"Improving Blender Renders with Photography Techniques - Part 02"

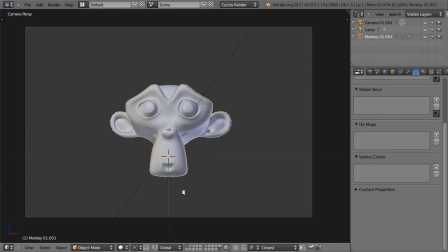743s
So, for example, Suzanne here, she's pretty much in the middle of the scene. So if I imagine a scale here, let me just draw it out with a grease pencil. This is a scale. The scene is balanced right now. This would not tip the scale to either side.
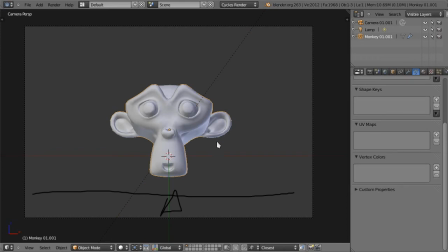760s
Of course, that's pretty easy since we only have one object right in the middle of the frame.
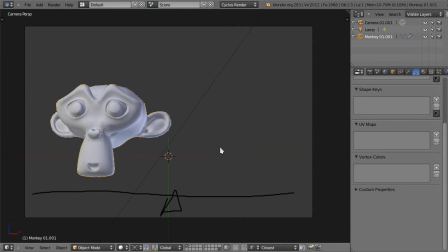766s
So let's put it to the side. Right now the image is unbalanced. This scale would actually tip down here. So the way you achieve balance is by getting something on the other side, duplicating here Suzanne, for example.
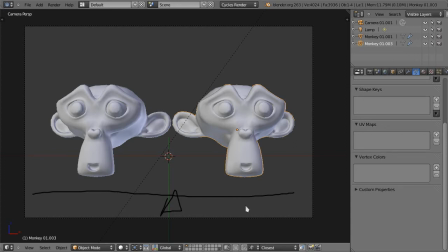781s
And this would make the scale not tip to either side because it has the same weight, same visual weight in this case, on both sides. Now this is static balance or symmetrical balance, which is pretty boring. So usually what you want to get is dynamic balance.
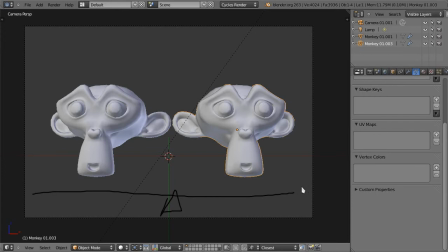800s
And the way you achieve that is by using things with different sizes and different impact, so to speak.
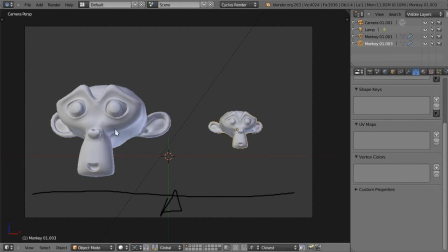805s
So if I make this Suzanne smaller, it makes her have less impact, less visual weight. So this would again bring the scale down here. The way you would balance this is exactly the way you would balance it in a physical world with weight.
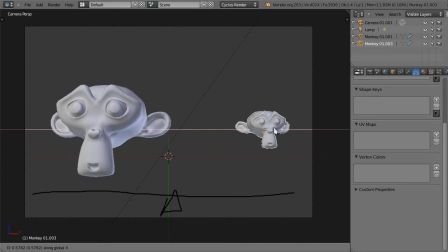823s
You would bring the smaller object further to the side, to the tip of the scale,
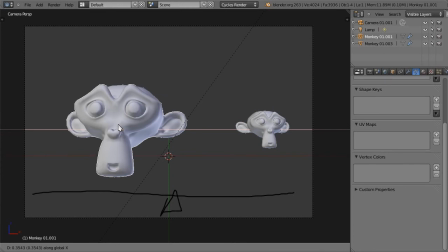829s
and bring the larger object more towards the center, or the fulcrum, as it's called. This would balance the images again. And that's pretty much what you want to do, both vertically and horizontally. That's how you achieve dynamic balance.
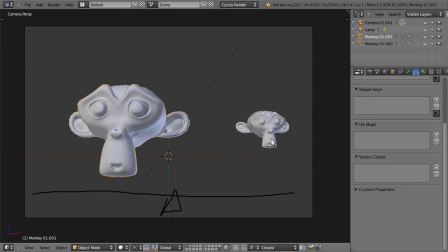846s
This image looks balanced now because even though the visual weights of everything in it are different, they're positioned in a way that compensates for that difference.
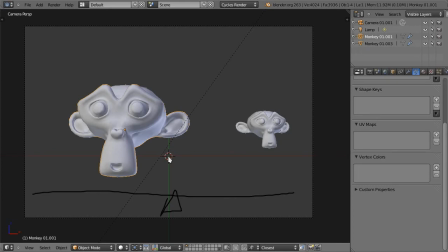859s
Now, an important thing to notice is that when you don't explicitly balance your scene with different elements, your eye will still look for balance. What that means is that, for example, if you place your subject on one side of the frame and have absolutely nothing else,
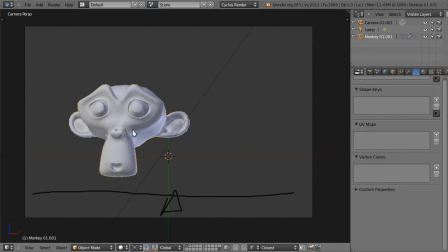874s
after your eye registers this subject, it will be drawn to the opposite side of the frame to search for balance, even if that space is empty. You can use this to subtly give more importance to your environment in your piece. For example, if you have Suzanne here looking at the sky,
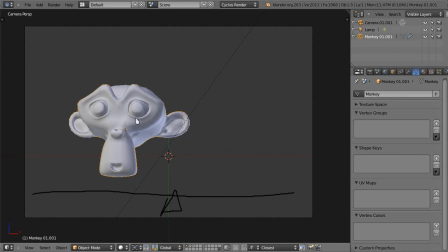895s
this would give slightly more emphasis to the sky because your eye gets drawn to this empty space than you would have
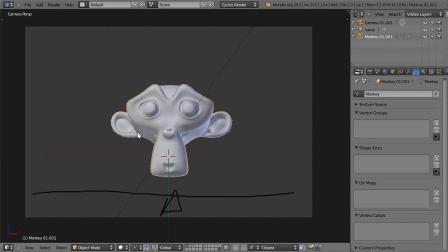904s
if you simply had Suzanne right in the middle. Another interesting thing is that you can actually go for tension. Tension is really interesting. Even if an image is balanced, there can be tension in it if the elements are leading the eye in opposite directions and therefore outside of the frame.
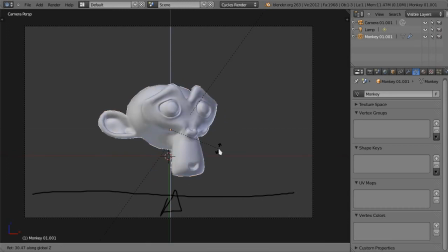923s
Say, for example, you have this Suzanne here turned to this side, put her right here,
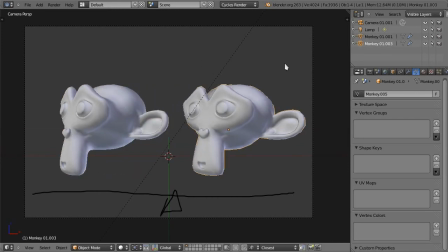929s
and you duplicate her and turn the other Suzanne to the other side. It's pretty clear now that these Suzannes are mad with each other. This one is drawing our eye to this side, this one is drawing our eye to the other side.
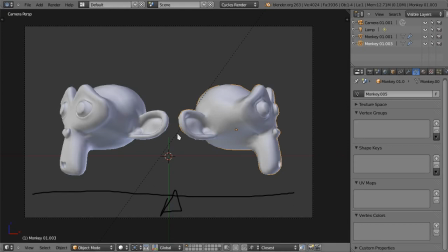944s
The image is still balanced, but there's tension in it. It's like two people pulling on each side of the rope. It's balanced, but it is also very tense. Okay, so let me just clear this up before we get into our last part of today.
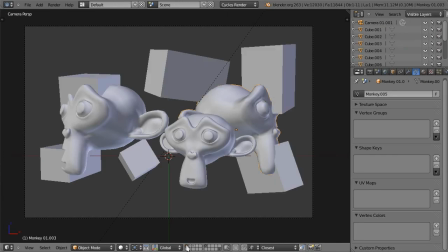959s
There we go.
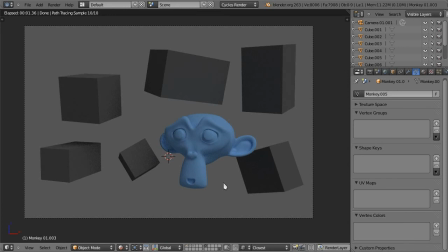964s
Okay, so the other important principle of design that I want to talk about is contrast. Our eyes are drawn to contrasting things. Did you ever play those games as a kid called something like Find the Intruder, where they gave you a set of different objects, then you had to tell which didn't belong to the group because it didn't share a particular trait?
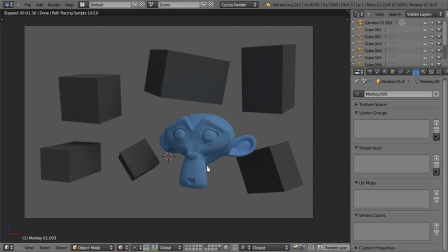982s
Those were challenging, only because the intruder would share several other traits in order to confuse you. Now, when an object is clearly contrasting with others around it, it immediately grabs your attention.